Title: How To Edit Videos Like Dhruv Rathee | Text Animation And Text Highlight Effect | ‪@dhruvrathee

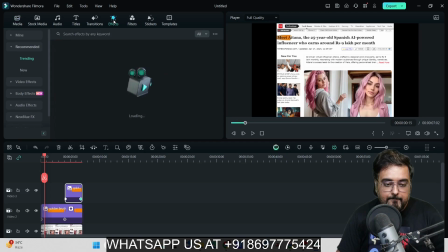[8:17]
In here, you just can find this effect tab. Come over here. And in here, we can find something called mild shake.
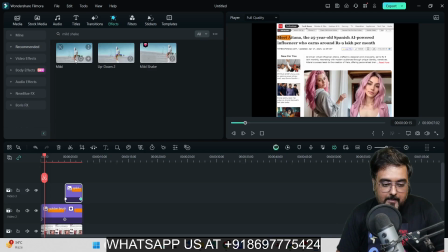[8:23]
Now, remember, you can go ahead and choose any effect that you wish to. But I'm just doing this because this actually gives a nice feeling. So let's actually take this through. And now let's show you how it changes.
Meet Etana, the 25-year-old Spanish AI-powered influencer.
You can see that, right?
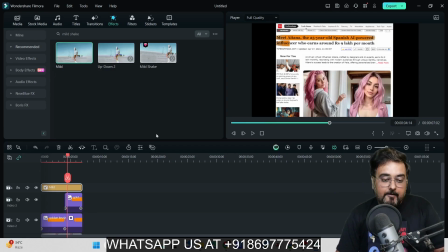[8:39]
The little shaking that gives a wow factor to your video. Now, on top of this, you can add a couple of more effects that would give the video a real dynamic effect, right?
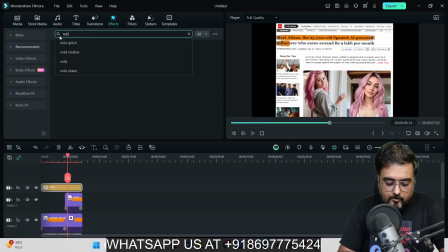[8:48]
So for that, we are going to add an effect called retro, and you will get something called retro cinema overlay.
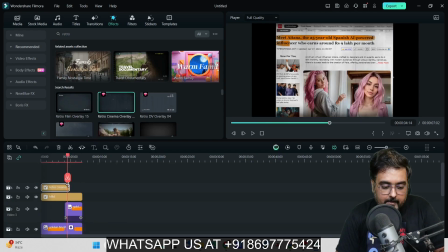[8:53]
So you can just bring it on over here and again extend it till the end. And now again, if we play this, Meet Etana, the 25-year-old, you can see it sounds like a documentary film, right? So that's quite cool. Now, on top of all of these, if you want to, you can actually go ahead and add a little zoom effect as well.
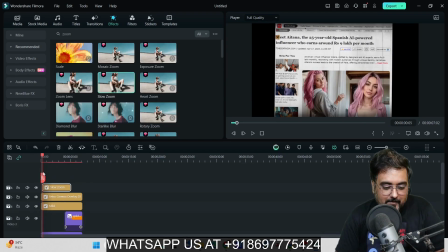[9:11]
You can actually try this. This actually gives a nice little effect. So let's add this over here.
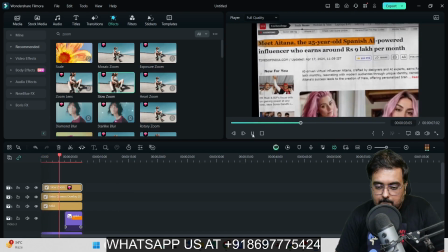[9:16] Meet Etana, the 25-year-old Spanish AI-powered influencer who earns around 9 lakh per month.
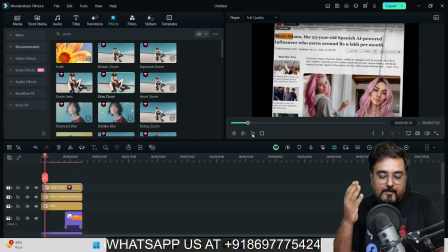[9:21]
So that's it. You had exactly seen the similar kind of clip to start off. And I've shown you step by step how you can do all of that without any technical knowledge whatsoever. That's why I like this tool called Filmora 13, because it allows even a non-technical person to create video just like a professional, right?
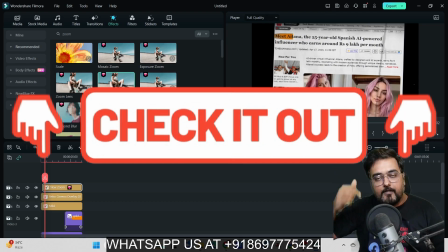[9:40]
Now, if you want to know more about Filmora 13, I'll leave a link below in the description, which should take you to the official page of Filmora 13, from where you can learn more about Filmora 13.
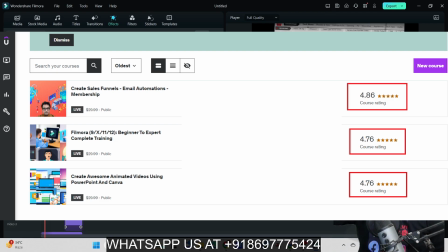[9:48]
Also, you can check out my best-selling Filmora course on Udemy, which is one of the highest rated courses in Udemy as well,
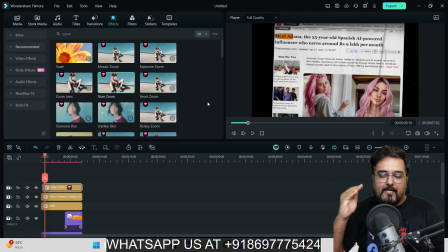[9:54]
on Filmora 13, and you can learn in and outs of video editing via that course. With that being said, it brings me to an end of this tutorial, and I really hope that you guys have enjoyed it.
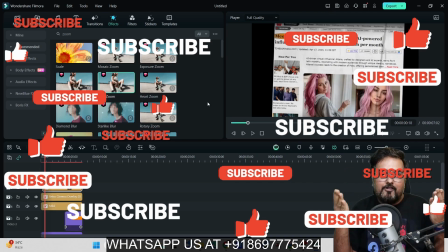[10:03]
If you have, please help me with a like and share this with your friends so that they can also create some amazing masterpieces videos just like the one that you saw right now.
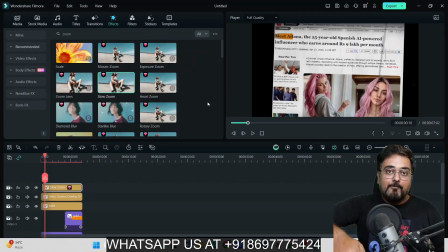[10:10]
With that being said, again, if you have not subscribed to this channel yet, please consider subscribing it, because in this channel you find valuable tips and tricks that can help you with your online make money journey.
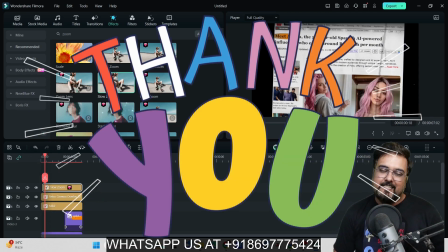[10:19]
So that wraps up this tutorial. We'll meet again pretty soon somewhere over the internet. Until then, please take care of yourself and your families, and don't forget to keep making money online.
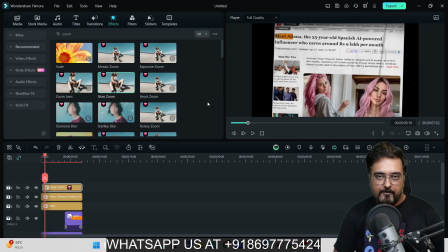[10:27]
Signing off is Shyan from Review Shyan. Take care. Bye-bye.